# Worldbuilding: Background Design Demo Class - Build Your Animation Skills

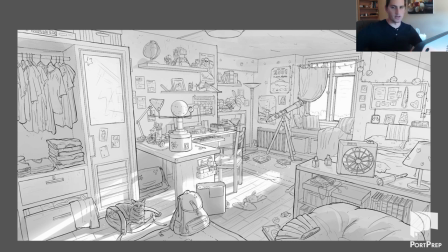[32:04]
yeah really really beautiful work this is another one um obviously someone's room so it has a totally different feel to it right there's objects in this environment that help tell us the story of this environment and the cat and the bag you know there's lots of different things that we can get a
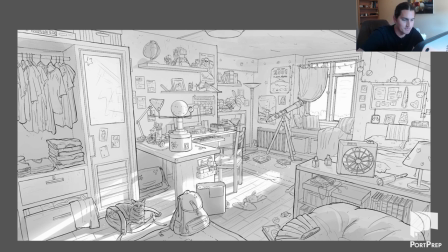[32:21]
bit of a sense of who lives here just by looking at these objects in the space that is a key uh that's a key subject that we're going to be focusing a lot on is is this this is called the set dressing of the space so how to make sure that the right
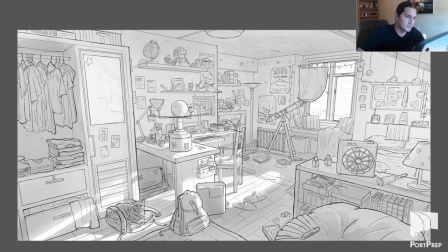[32:39]
objects are in it that we can kind of imagine who lives here there's the 2001 space odyssey poster there's a telescope there's a globe there's a uh the the lunar landing thing that the space object that landed on the moon so clearly this person is really into space,
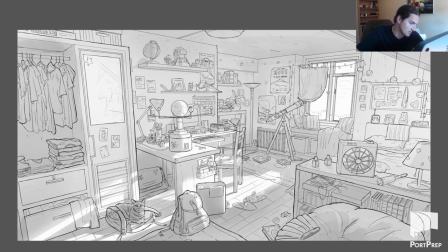[32:56]
but maybe still a student. There's also a little video game system there and some books. So this feels like a kind of late teenager's room that's starting to find their interest in astronomy. So yeah, it's nice that we can gather all that just from how the objects are placed in this environment.
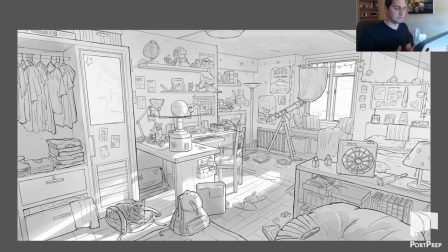[33:13]
It also tells us a lot about the era. Obviously this is fairly modern, so we don't question this as much. It's just there. But, you know, if this was 50 years ago, this would feel very different. If this was 100 years ago, this would feel very different. Could be a similar kind of astronomy oriented room, but it would look very, very different than this.
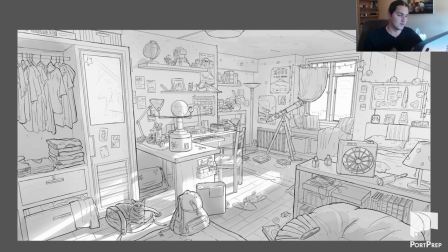[33:33]
So it's nice to both try modern settings and older historical eras, or even fantastical kind of settings as well.
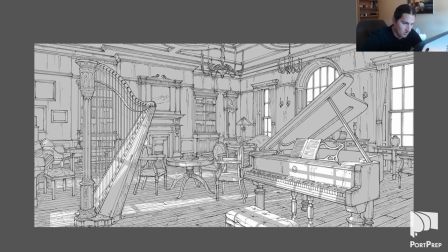[33:43]
wow look at this one look at the amount of detail here um this is almost edging on being too much in some spots in my opinion especially the floor being very very it's almost hatched it's almost shaded um but it is i can still imagine a character standing out especially if they were
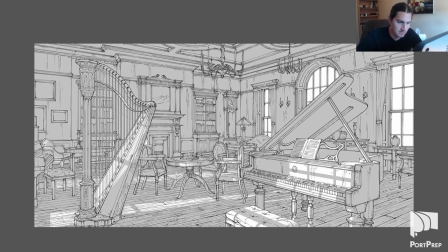[33:59]
animated because they would be distinct from the static background but this is an incredible background you know we have a lot going on and a lot of objects that again so this is going to be mostly familiar to those that are have already done a little bit of perspective but there's a lot of objects that are turned so that they are not uh going
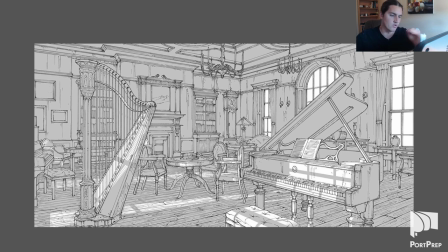[34:19]
uh they're not they're not drawn according to the original two um vanishing points they have created a new vanishing the minute that you turn an object the vanishing point changes uh the vanishing points change rather so a lot of these chairs are turned the harp is turned even the uh the tilt of that piano top there is a
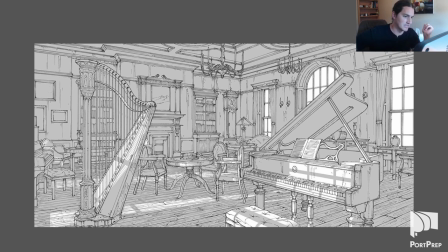[34:38]
lot of amazingly intricate detailed things here so this is an incredible background yeah very very difficult not for not for a beginner to tackle something like this right away this is a little this is a
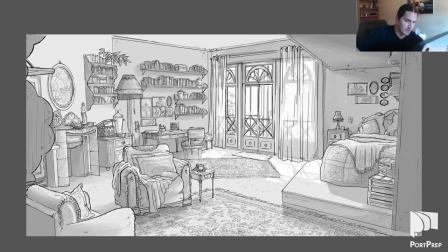[34:54]
little bit more manageable that you know there's we can see some objects we can see the decorative nature of it also has that kind of fairly wealthy feeling to it but there's also some more kind of modern stuff as well the walls are relatively plain not everything is super ornate and decorative like
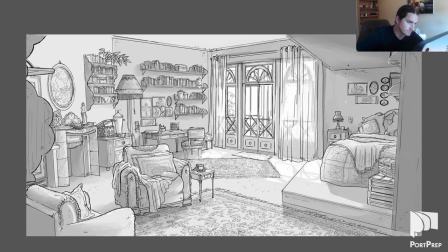[35:13]
that chair yeah this this could potentially be modern it feels maybe a little bit less modern but um yeah it's it's it's a slightly harder place but also really beautiful nice how they indicated the texture of different things so that we can almost feel like we can grab it and imagine what that
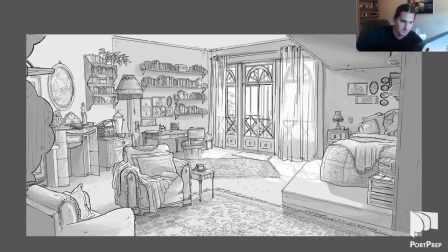[35:32]
would feel like that's a great thing to be able to do in a background okay
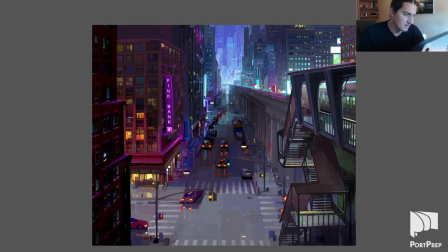[35:37]
so big divergent stretch here now we're looking at some concept art for into the spider verse this is so this is like a one-point perspective background basically you know everything's going back to that point that we can pretty much see drawn there it looks almost like there's a light of a tunnel back there but
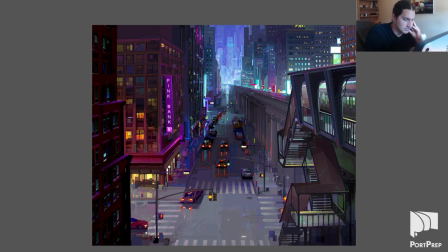[35:56]
yeah it's neat just to see something that's more paint painted and very like very has a very digital feeling to it everything in this does so how it was painted the texture of the brush